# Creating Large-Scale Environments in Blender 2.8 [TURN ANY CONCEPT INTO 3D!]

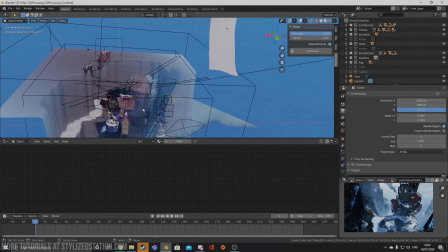917s
But the reason that it didn't work, I quickly realized, is because even in nature,
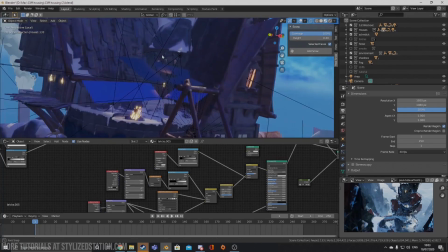921s
there's often clouds blocking different parts of the landscape so even if there's just a sunlight it
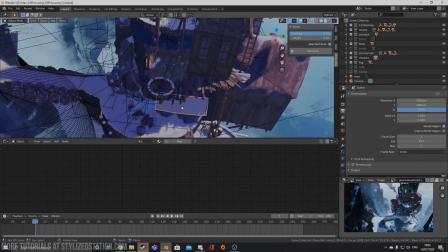927s
often has quite complex shadows even if there's nothing you can visibly seen it see in the scene blocking it so I set
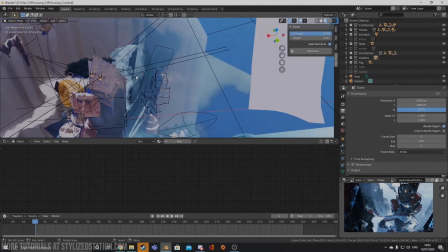933s
up a lot of shadow blockers so you get highlights and points of interest and then bring shadows into points but weren't that important to the scene and it
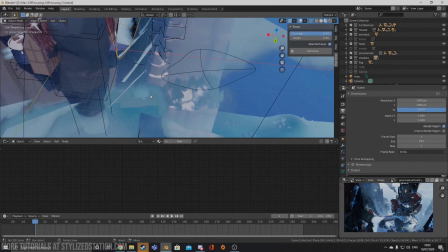942s
really using this technique can give scenes blind lighting much more spots of visual interest and take away interest from others to really direct the gaze
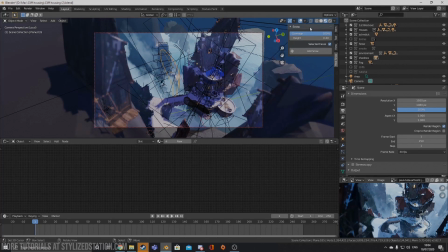950s
effectively because if you can use lining in a way that not only looks good but also tells a story then you're really utilizing
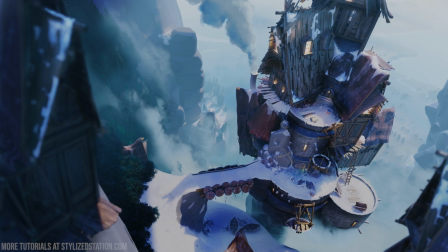957s
it to its fullest and that pretty much does it in terms of things i wanted to cover in this breakdown hope you enjoyed it and were maybe even able to take away